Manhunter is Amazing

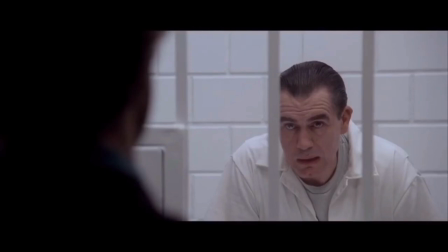And the devil on Graham's shoulder telling him to embrace his darker side is none other than Hannibal Lecter played chillingly by Brian Cox. Most people know him from The Bourne Identity and a number of other films, but this is the best role of his I can remember.
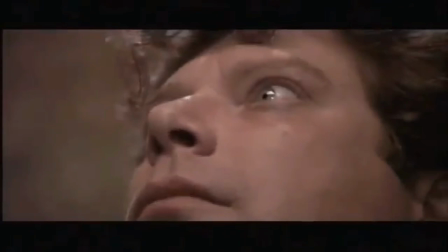And I'll discuss his performance a little later. Let's move on to our main killer of Manhunter, the man known as the Tooth Fairy.
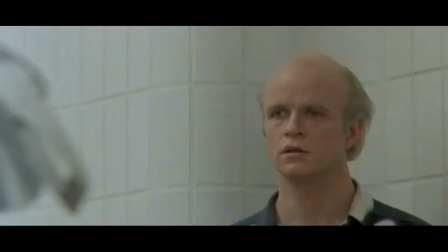Well, here I am.
Played by Tom Noonan,
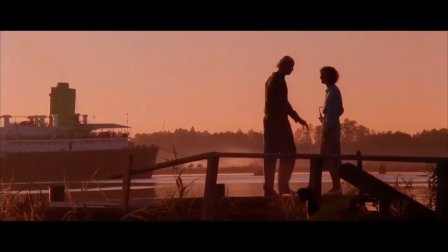who gives a praiseworthy performance Balancing between being a malevolent monster and a gentle giant I think the real
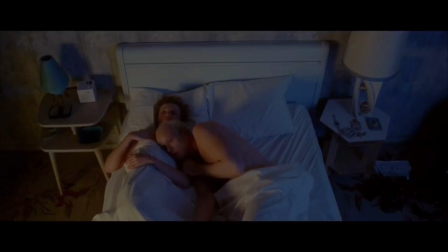mastery is a man of Noonan's 6'7 stature Being able to seem meek and helpless
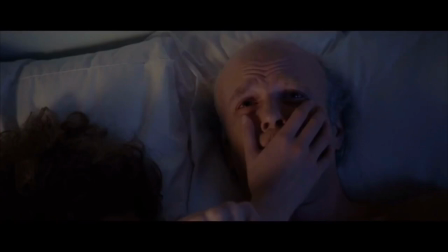at times throughout the film Almost making you sympathize for this psychopathic killer
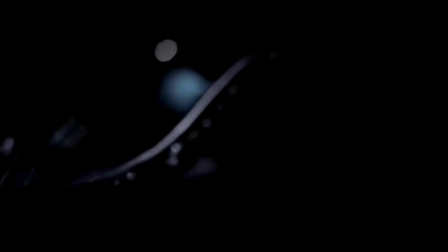Almost, but not quite, because when his mean streak comes out,
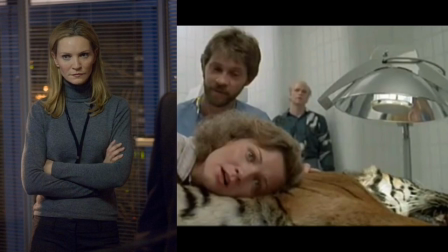good lord And rounding out the cast are Joan Allen who some may know from the Bourne Supremacy and Death Race,
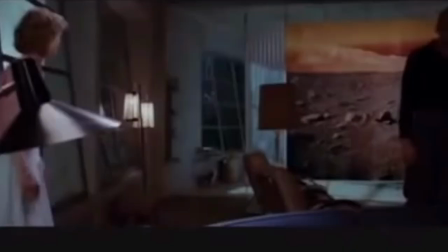whose pre-film training at the New York Institute for the Blind is on display,
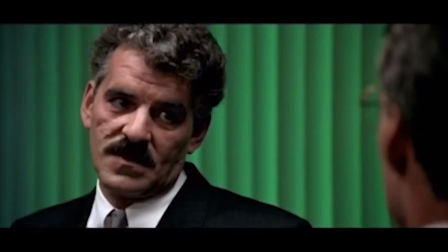giving a very convincing performance as the visually impaired, kind and caring love interest of the killer.
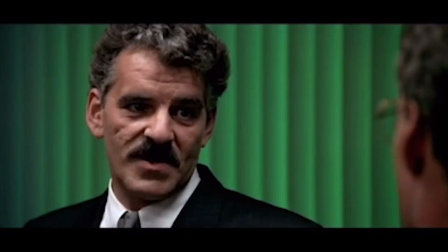And last but not least is Dennis Farina from Law and Order and Snatch,
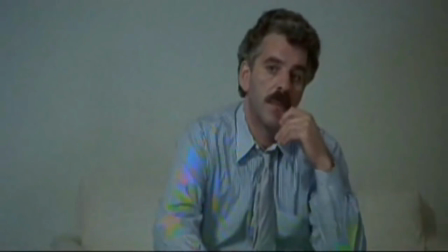in Michael Mann's previous film, Thief, who plays Graham's former partner and accompanies him on the investigation.
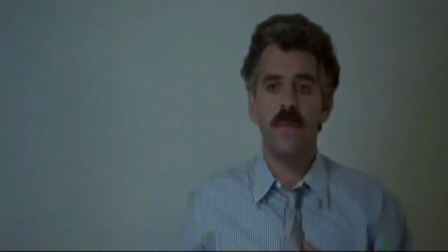I'll admit there's not too much to his character except just being a very loyal friend to Graham. I just think that Dennis Farina is awesome in anything.
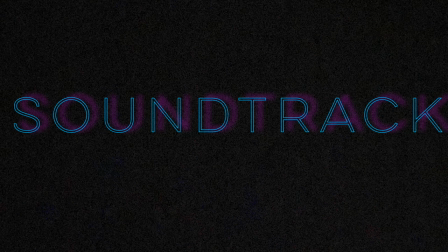Speaking of awesome, let's talk about the...
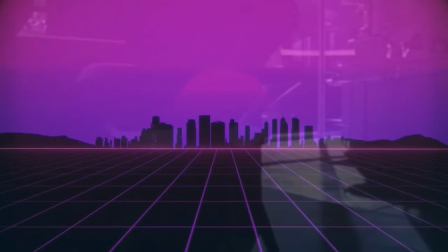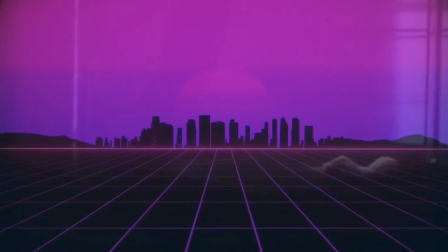Seems like I haven't done a movie with a bad soundtrack yet, which tells you how much I think a great soundtrack makes a film much more immersive and conveys mood.
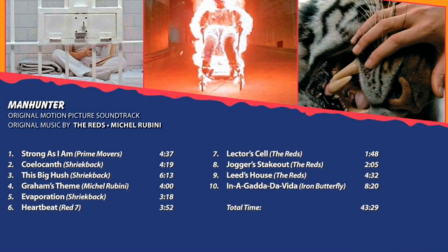And that's certainly true with Manhunter's soundtrack, which features songs by The Reds, Shriek Back, Red 7, and Iron Butterfly. As far as downed out tracks go, though, I think the synth composed songs by Michael Rubini are the best the film offers.
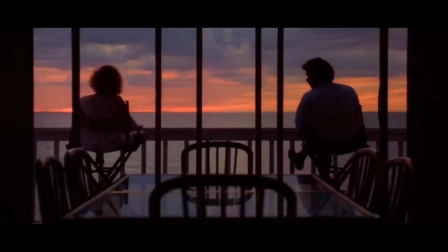One titled Seon has a very ethereal feel to it, which is perfect for the dream sequences it's used in.
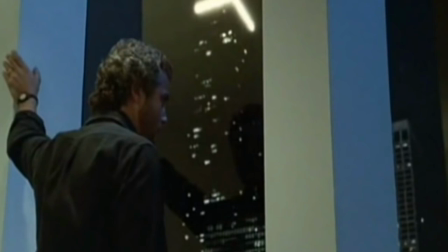And then there's Graham's theme, which is the catchiest song in the entire album and just oozes all sorts of 80s coolness from the simple catchy
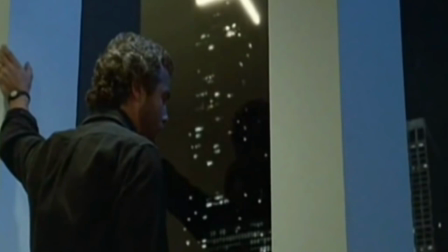synth beat to the banging drum and eventually the awesome guitar solo that takes over to the song's end.
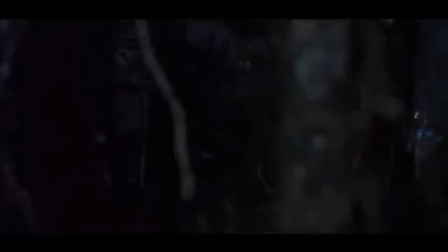Finally, more important than the track itself, is the timing of Iron Butterfly's Enigada de Vida in the film,
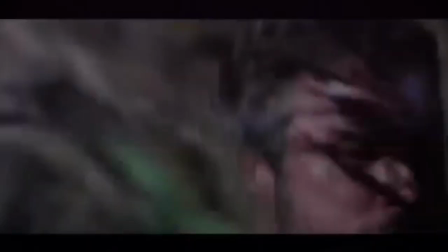which is on point, creating a sense of fear and suspense leading into the film's climactic action.
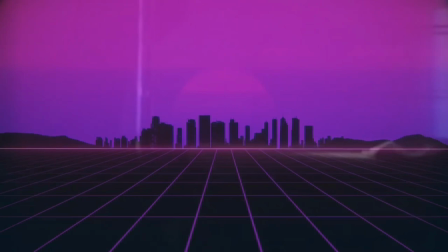And now that we've discussed the surface things that make this movie so damn good, let's also talk about the film's impact on modern movies and television.